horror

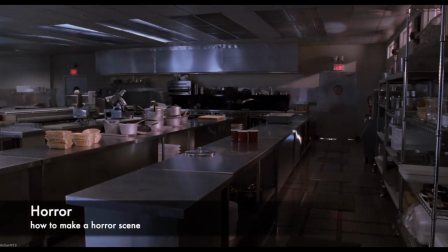(0:01)
Okay, today I'd like to talk about horror movies. Horror is a very popular genre, but some people don't like it because they're scary, of course. But what makes horror movies scary? How do you use horror techniques to make your movie scary?
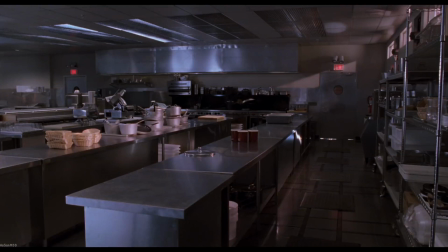(0:17)
I'll show you a few techniques today. This is a scene from Jurassic Park. Jurassic Park is not a horror movie, but they use a lot of horror techniques to make the dinosaurs more scary. This is a good example of how to use horror techniques in a movie that's not a horror movie.
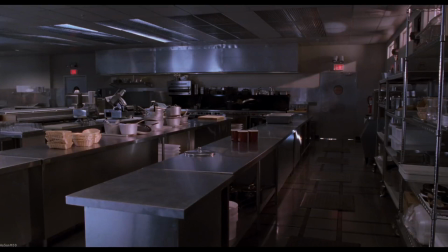(0:37)
Before the movie even starts rolling, we can see a few things that make this scene feel like a horror movie scene. For example, all of the cold metal counters with their sharp,
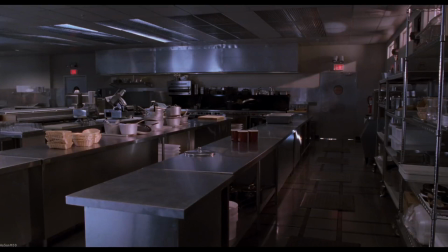(0:49)
crooked angles are intimidating and scary. The lighting is dark and cold and makes the viewer feel uneasy. This wide shot establishes the location of the scene, but that doesn't make us feel any safer.
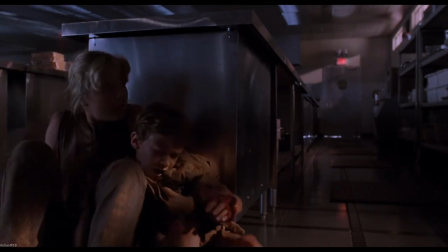(1:11)
The movement of the camera to this low, awkward angle makes the viewer feel even more uneasy.
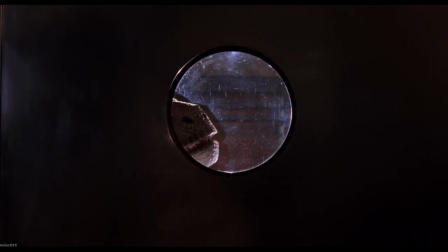(1:19)
Notice how even now the camera is slowly moving. This adds to the feeling of instability. It doesn't matter that the children seem so scared in this scene.
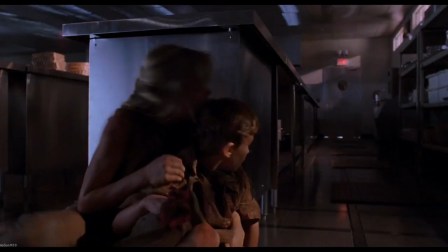(1:33)
There are a lot of horror movies in which the victims are happy and smiling right up until the moment they are murdered.
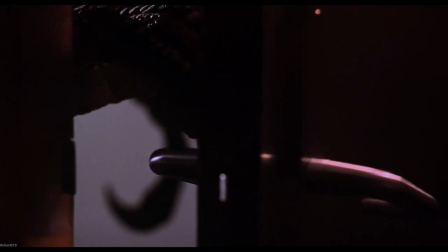(1:45)
Notice the continued use of moving cameras to keep the viewer off balance.
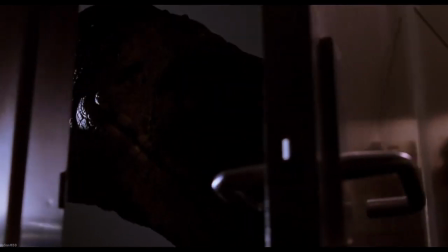(1:54)
Creepy music and creepy sound effects like dinosaur cries
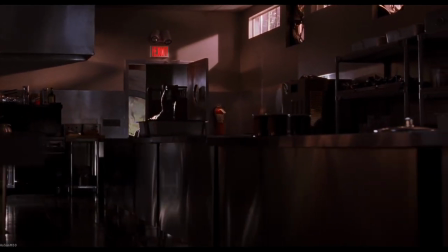(2:01)
add to the sense of foreboding and dread.
Timmy, what is it?
As the raptor slowly stalks its prey.
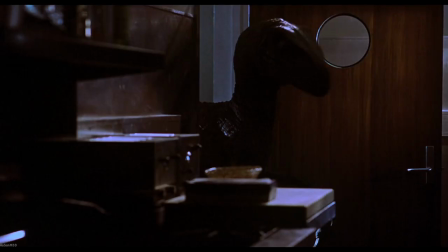(2:09) It's inside.
The slow progress of this scene adds to the tension and fear.
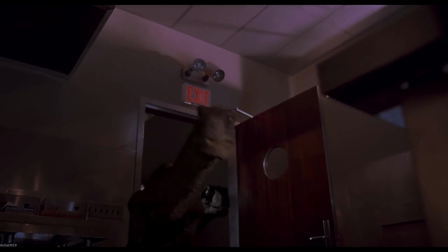(2:21)
The low position of the camera serves to make the dinosaurs more intimidating and the scene more horrifying.
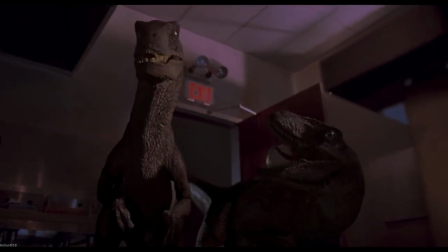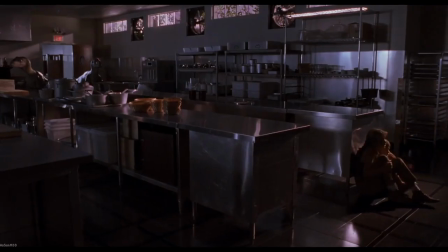(2:33)
There are a few shots which are not standard for horror movies, such as this clear shot showing the relative position of the dinosaurs and the children.
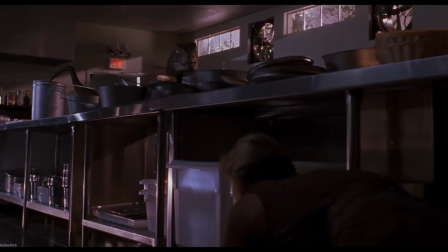(2:43)
If you've watched this movie from the beginning, you already know that the children are not going to be eaten by a dinosaur.
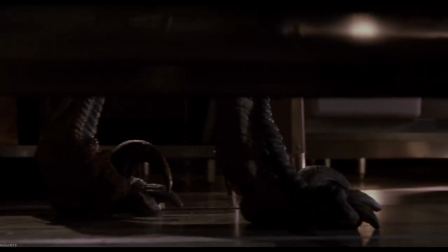(2:52)
But the use of so many horror techniques to film this scene make you doubt yourself and wonder if the children will not,
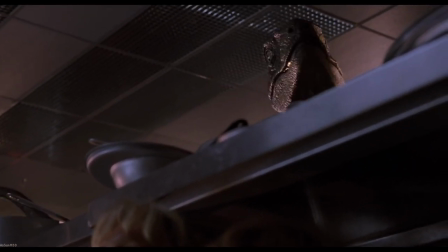(2:59)
in fact, be devoured by the raptors.
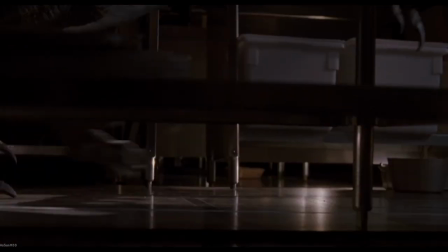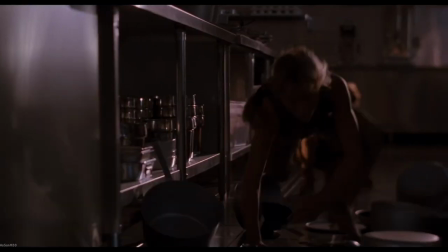(3:10)
One important aspect of horror films is that the viewer often has more information than any of the participants in the scene.
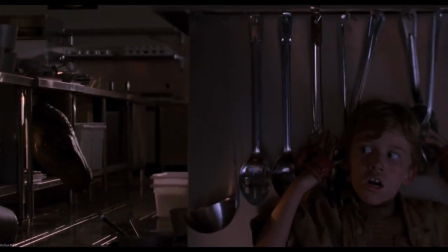(3:17)
We know where the dinosaurs and the children both are, but neither of them knows where the other is.
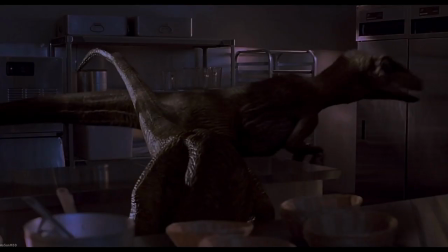(3:23)
That's why so many people yell at the screen, "Don't go in there! Don't open that door!"
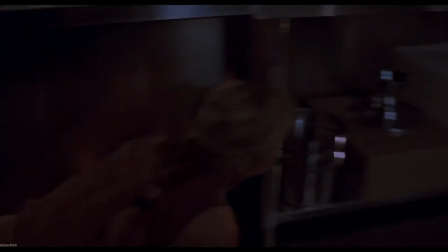(3:29)
We know they are in danger better than they do.
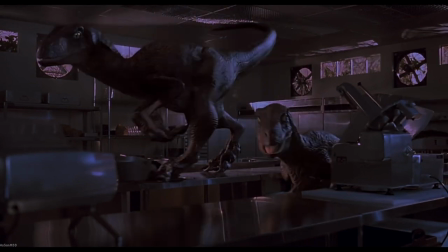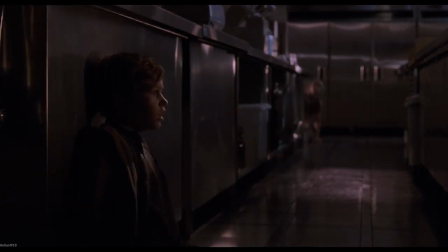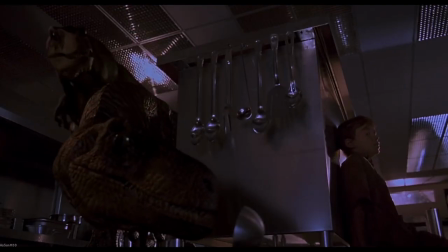(3:44)
This clever shot where the camera rotates around the counter
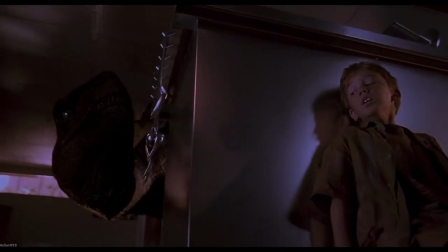(3:48)
really highlights how dangerous a position the children are in and how close they are to death.
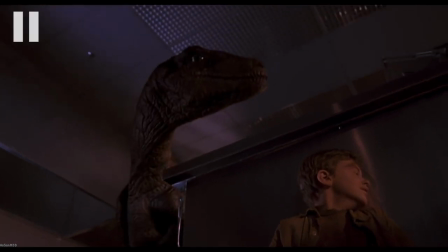(3:55)
The composition of this frame really shows the situation we're in just one picture.